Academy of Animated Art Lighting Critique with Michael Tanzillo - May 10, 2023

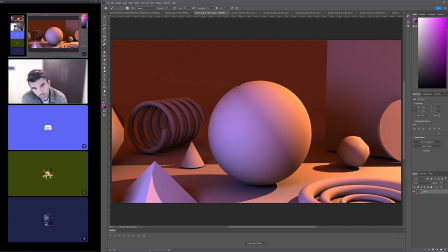So one, again, that would kind of hit here with the cool light and then see if you can balance out with just like a little rim of the really bright, warm light on the side, and then allow some of this area in here to go into the darkness. So allow that to be the structure of what you're building out here.
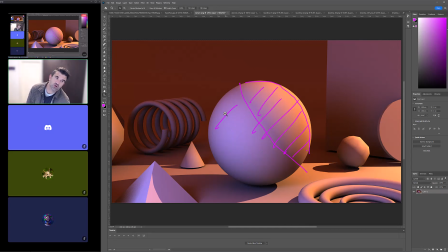So I think that would be the biggest one. I mean, your colors seem right on par with,
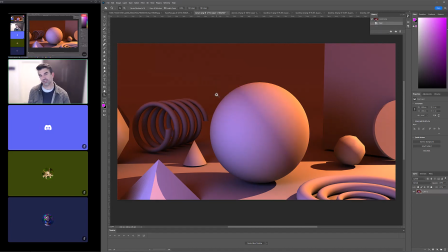with the reference. It's just the way that they're being combined and the way that they're being mixed. So that would pretty much be it. But you're getting some good shaping, and then just like messing with the radius of the light too, because these are some pretty
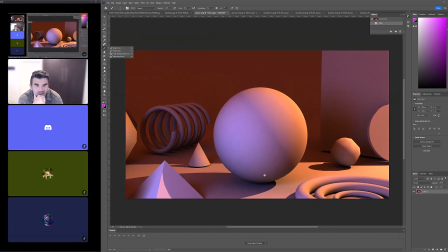my paintbrush. These are some pretty sharp shadows here. So just making sure that those are going to get softened down a little bit to kind of match the reference a little bit more is great.
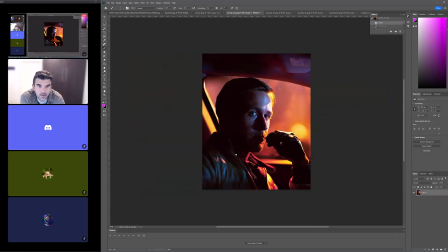Ooh, the wrong way. But yeah, like man, the shaping of this light. Like look at the specular highlight on his head. Like this little bit coming across here. Position of that, just like reading out some of the main elements. So actually this might be a couple different spotlights for you.
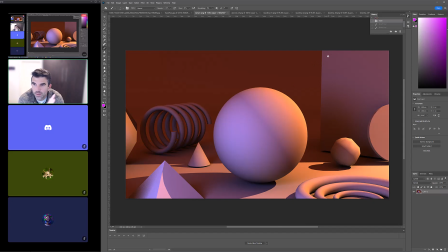And that, yeah, because you've got the kind of the bigger, softer blue light coming in, and then again, like just that little orange rim. And then you could get another spotlight to kind of get the rims on these. And then maybe like one other element, like maybe a little rim on that guy or something.
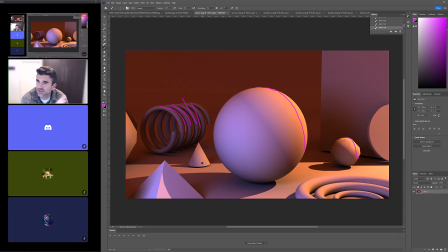But I think that could be really cool. So great reference, good color choices, just a matter of matching up the look of it a little bit more. So really good start. All right. So I think, yeah.
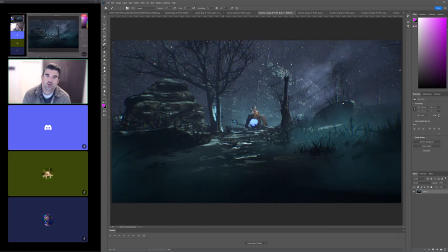So last up we have Krystina, who's doing we've got a daytime
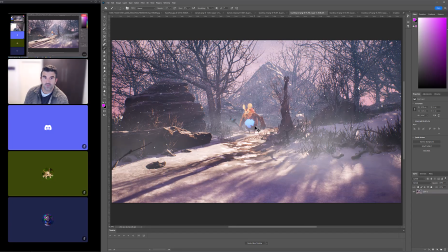and a nighttime version inside of Unreal, I believe.
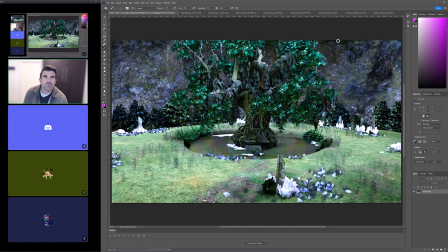But yeah, let's go ahead and take a look at these.
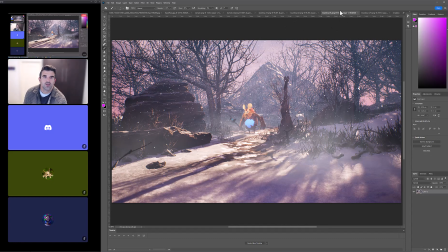So I wanted to start with, actually, I think we want to start with the daytime one.
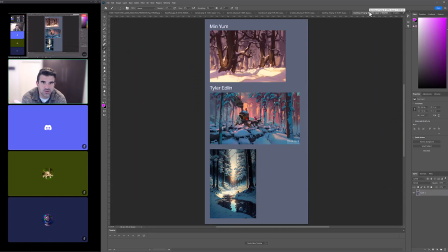There's the reference that I want to kind of go through. So same exact issue, if you skip to this part, same exact issue that Asha was having with hers,
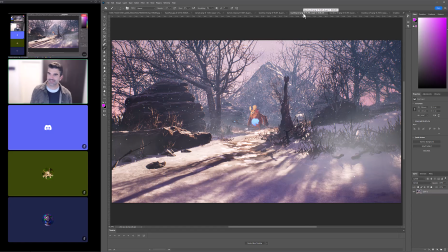and that is a complex scene with a small center of focus, right? So we really have to lean into what the structure of the shot is. How are we going to get the read on that?
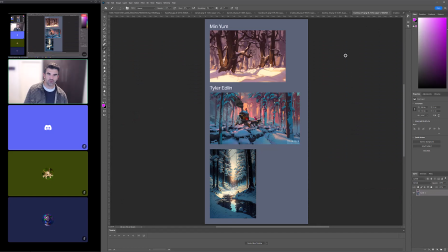So there's inside your reference, there's a couple of really telling things. So number one is like using this kind of like thin, narrow strip of light down the middle is a really good way of focusing us. I love this,
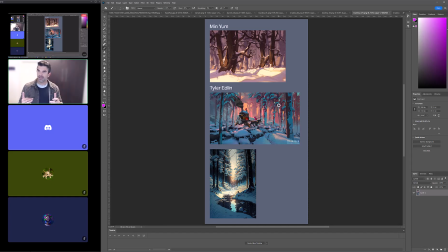using another color, not in like left to right, top to bottom space of the image, but back to front, like layering Z depth by using color is a really cool one. And then allowing the kind of the silhouettes of those to stand out.
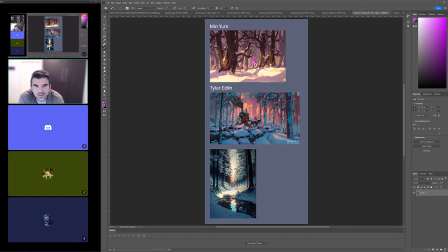This one's a little bit harder to read, but you can see there's a little bit of clearance around the tree, and it's just like a little bit of dark over light to get the read there.
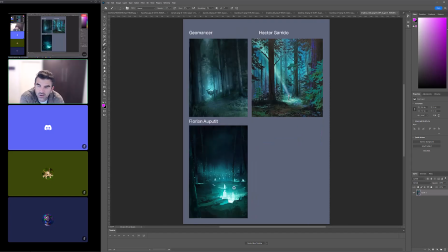And then the last one, so these are, especially for your night shot, and actually for your day shot too, but these are such good examples of directing the viewer's eye to specifically where we want it to go. Like this very literal beam of light coming in here,
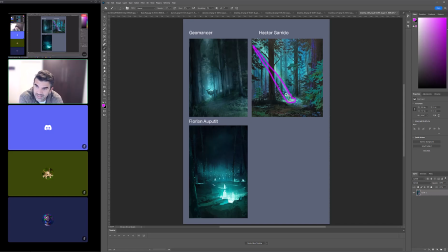and it's the only bright patch on the ground, and our subject is standing right in the middle, is a great way of doing it. Again, like building up haze and allowing the brightest part of the image to happen here, and then allowing the darker silhouette of the character to read out from it is really good.
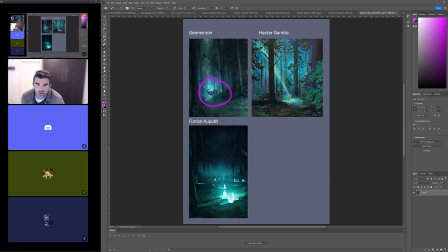And then same thing here, just like combining out, it's generally dark, but allowing the brightness to kind of lead our eye right here in the middle from all directions is a really good one too.
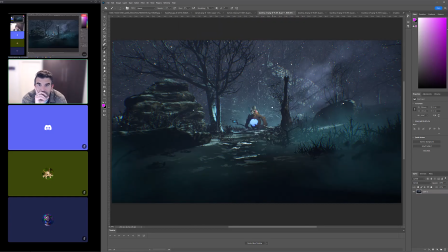So we'll start with the nighttime one. So I think that you can do something similar, because there appears to be like the belly of this is kind of a glowing element, and I really think that you can kind of lean into this look a little bit more